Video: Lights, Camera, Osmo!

André, thank you for showing us the Osmo camera today. We wanted to do a one-shot scene and you know apparently this Osmo camera is the best tool for this. Can you explain us why? Yeah, our goal today was to illustrate a very short and spontaneous scene of a guy looking and boarding a train at the station.
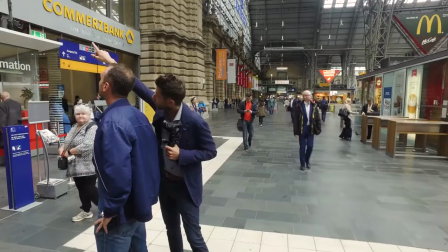[0:18]
So we went there, staged it very quickly with you,
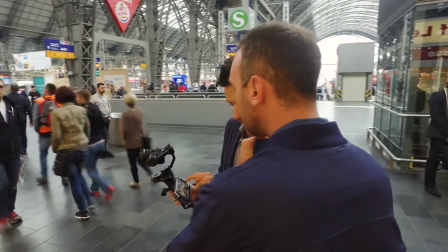[0:22]
shot it and reviewed the footage instantly on the Osmo, adopt the feedback and then shot it. So it was all done in 30 minutes. Let's jump into the scene to look what we did.
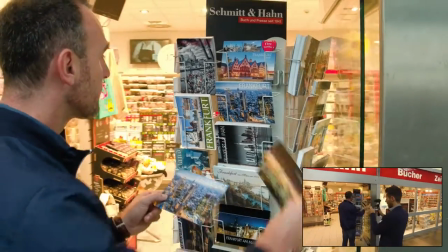[0:36]
We start our scene very close so the people don't really know where you are here so you look at the cards.
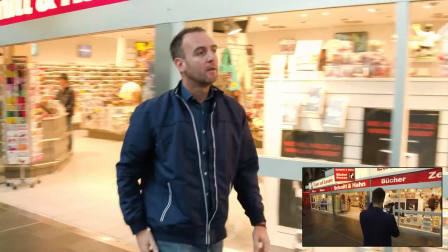[0:43]
Then we start walking and you follow us and now we're going behind you and introducing the main station to tell our story where we are.
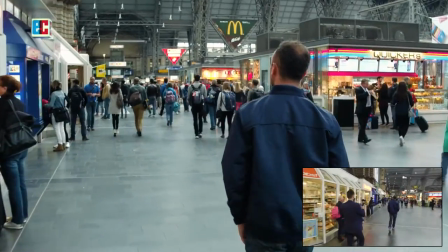[0:50]
We're setting the stage to walk there it's very unintrusive and very easy we follow you
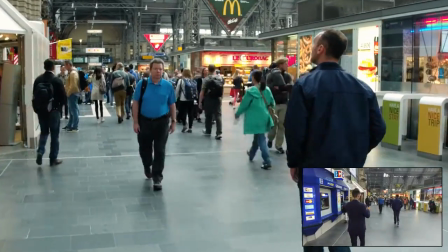[0:56]
you see how stable the shots are and we can focus on what's going on in the scenery and
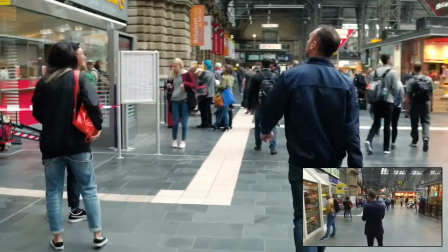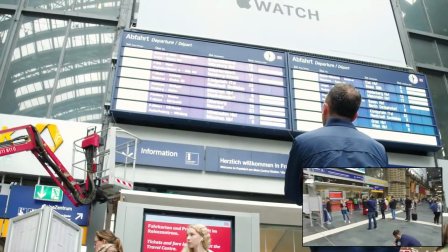[1:12]
then I move behind your shoulder again to see where you are looking at you're looking at the board so usually we we cut here to
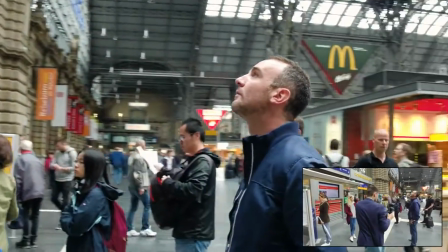[1:20]
tell this story and now I go back up and I can easily go around you to show what's happening around you without disturbing anybody.
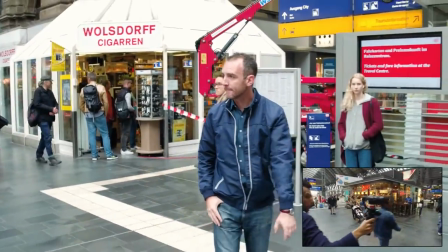[1:30]
And then we start walking again. I'm in front of you, you now looking for your track.
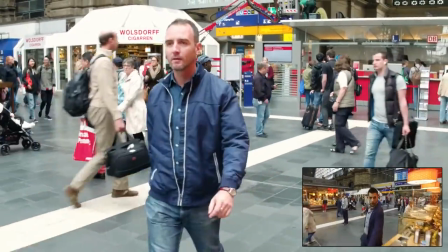[1:39]
Now I go very tight around the corner and that adds more dynamic to the shot. And if we jump a little bit ahead in the scene we see you start running in order to get your train on time.
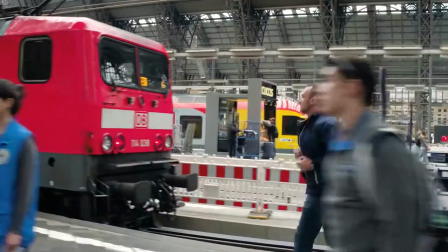[1:50]
So I start running with you and you see the image is still very stable.
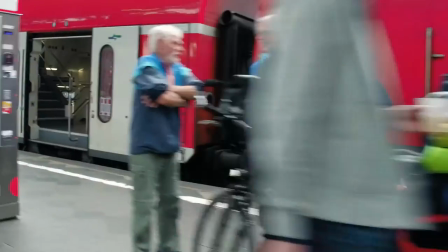[1:56]
And when you finally bought the train. We wrap up our scene and it's done. And all the things you just saw, it's impossible to create that kind of stable shot with a handheld camera. Your only option is like a big Staticam which is expensive, which is difficult to use and with the Osmo we can immediately start. We're ready to shoot within minutes and can do these amazing shots.